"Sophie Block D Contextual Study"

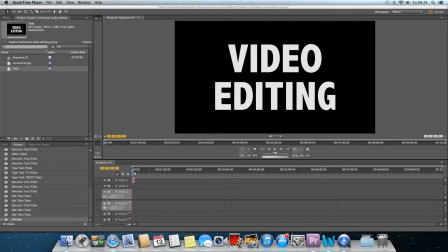0s
Video editing is the process of selecting, rearranging and manipulating clips to suit a specific style.
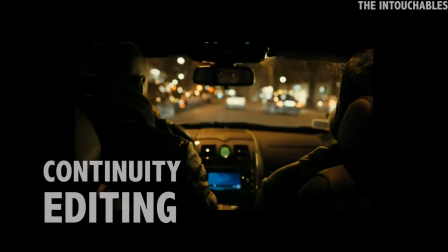5s
The most common style of editing in movies nowadays is continuity editing, also known as invisible editing.
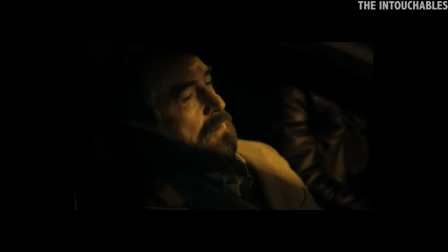12s
This style has a continuous flow following the narrative and uses techniques such as the 180-degree rule, short reverse shots and matching eye levels.
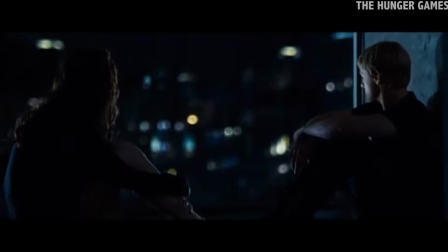21s
These ensure that the viewer feels as part of the narrative. This classic Hollywood style was used originally by D.W.
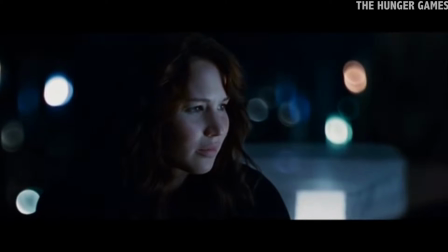29s
Griffin and has been the most popular style since.
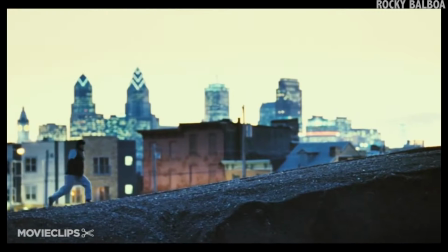33s
Within films that use invisible editing, there are usually a selection of other techniques placed in order to entice the viewer.
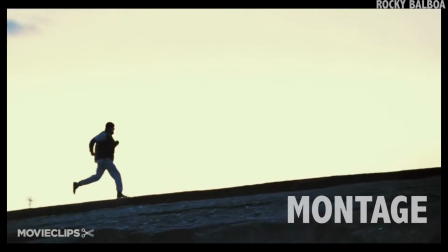40s
Montages are commonly used in films to show a long period of time progressing.
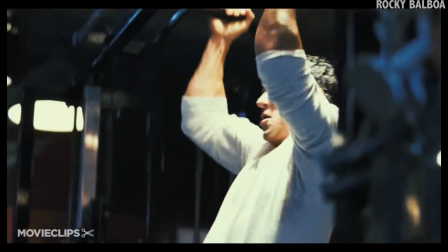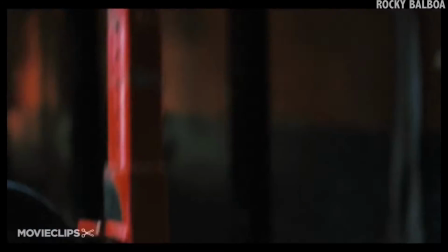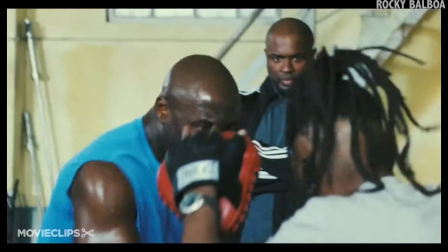54s
By choosing a collection of clips, showing a progression of skill, knowledge or time, placing them in a fast-paced combination,
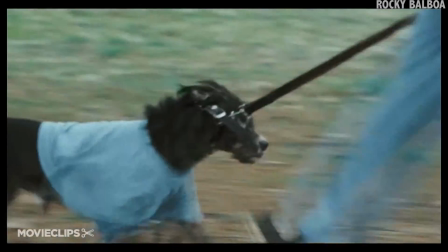63s
usually accompanied by a non-diegetic sound,
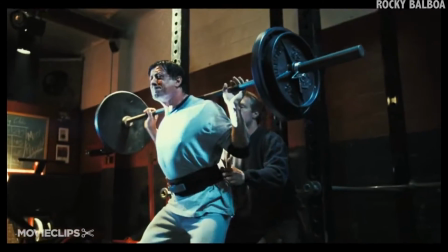66s
it is a great way to keep the continuity of narrative without showing every single detail.
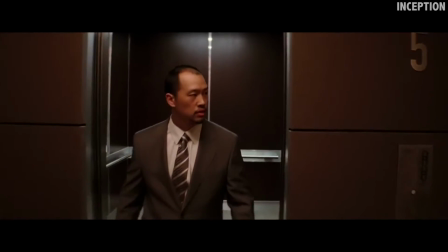72s
A low-budget option is in-camera editing. This is where the clips are filmed chronologically in the way that they will be shown.
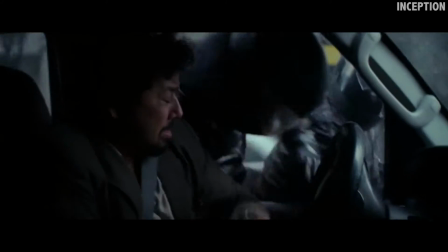79s
No post-production editing is required. Simply playing the clips in the order that they were filmed should show a simple narrative.
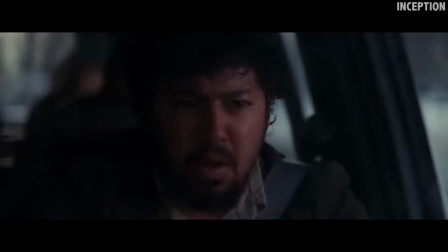87s
Another popular technique in Hollywood films today is parallel editing,
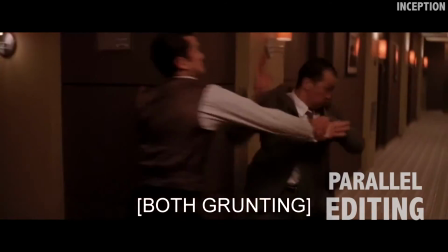91s
enlisting people in two separate locations or different points in time to have related actions.
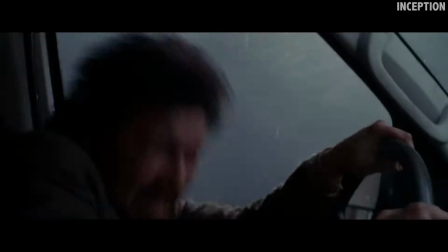97s
Later on in the film, these people usually interlink together.
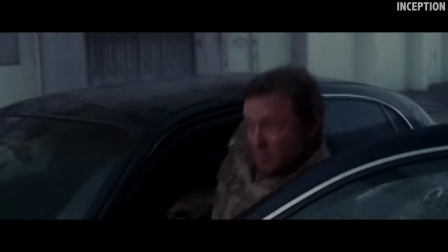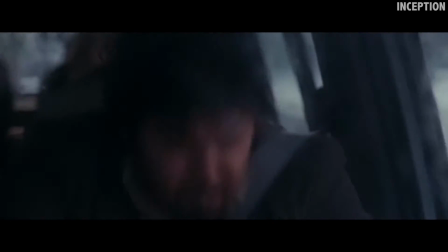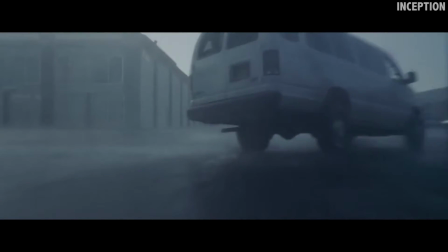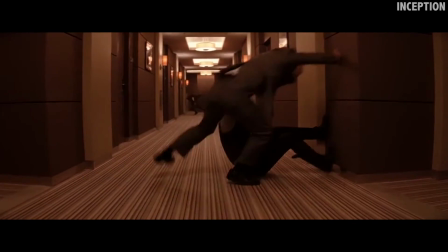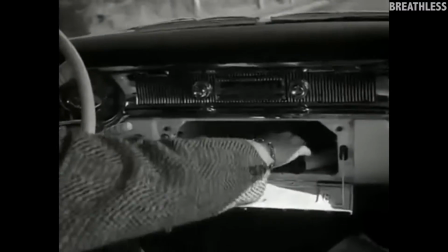122s
In contrast to continuous editing, there is experimental editing. This has also developed over the years.
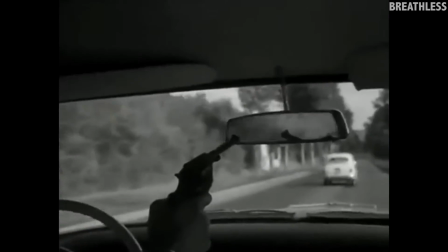129s
In the late 1950s, filmmakers such as Jean-Luc Godard and
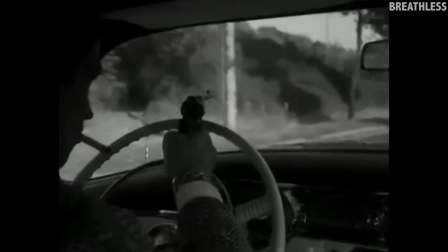135s
Francis Truffaut wanted to break the boundaries and discover new editing techniques.
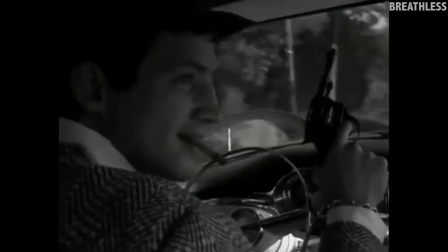140s
This is a particular style opposed to Hollywood editing due to the lack of continuity.
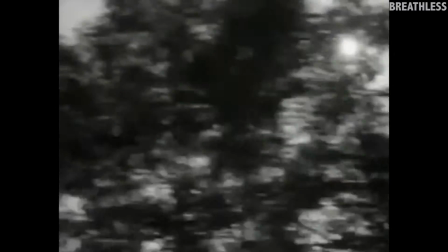146s
The overt use of jump cuts allowed the film to look processed, and it was supposed to not show a continuous narrative.
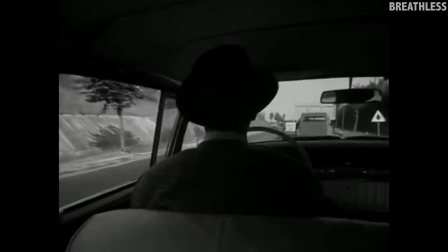153s
These films are usually low budget and are in black and white shots without tripods.
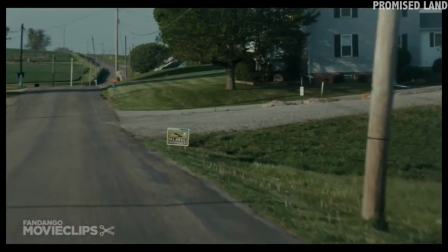158s
In each style, the use of transitions can determine the mood and time of a scene.
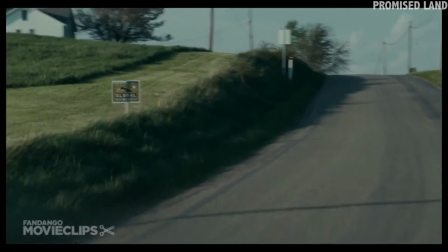163s
Most commonly used is a simple cut.
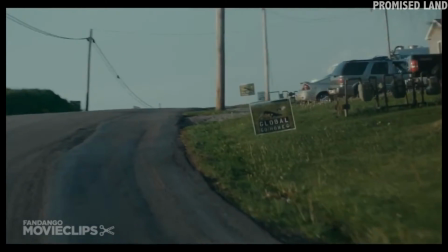166s
It is a seamlessly simple way to connect clips and continue the narrative with the viewer barely noticing a change.
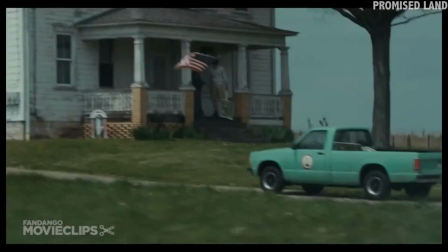173s
Dissolves and fades can tell the audience about a passing of time, location or subject matter.
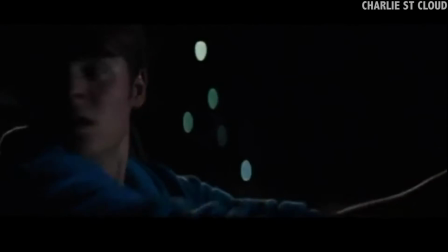178s
The colour that a clip fades to can also give hints to the viewer. For example, a fade to black suggests a death in many Hollywood films.
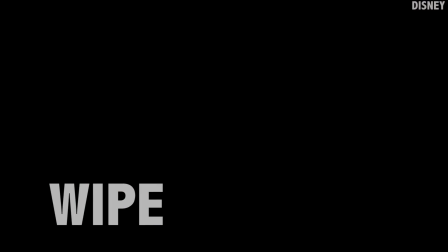187s
A less commonly used transition is a wipe. This can appear obvious and cheesy if used at the wrong moment.
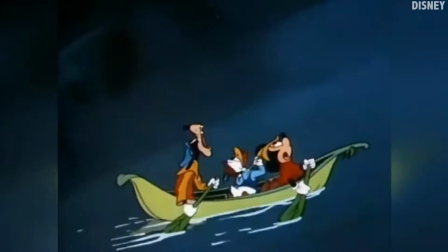193s
However, some films, such as the Disney ones, use animated images to wipe across the screen as a subtle transition.
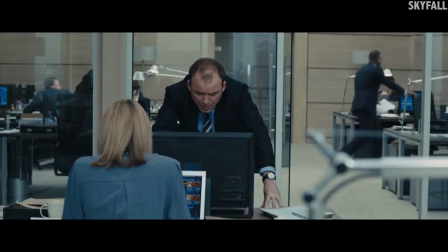200s
Pace is very important when editing films. The short length adds to the mood of the scene.
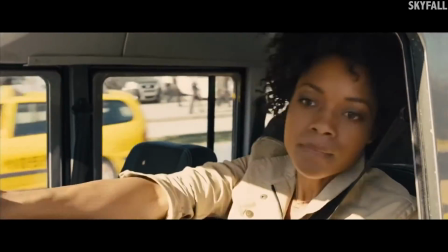205s
Short cuts create an intense action feel, whereas longer cuts are used in calmer scenes.
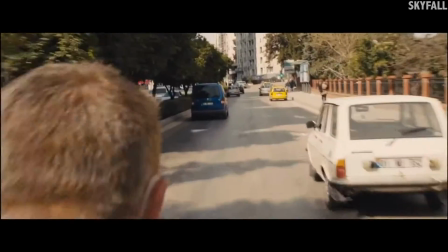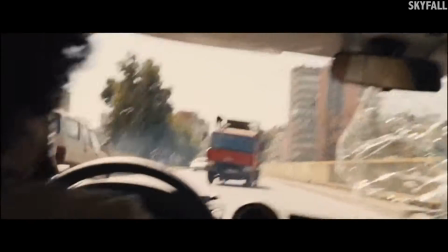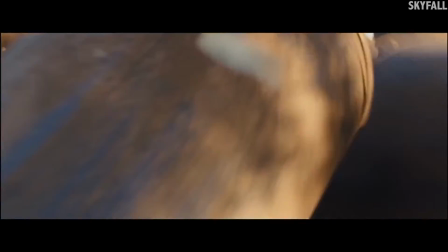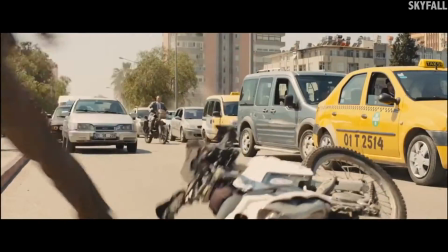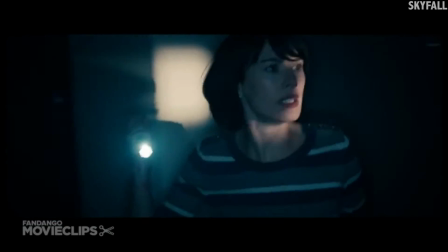237s
According to Walter Murch, there are 6 main criteria that are included in the process of cutting clips.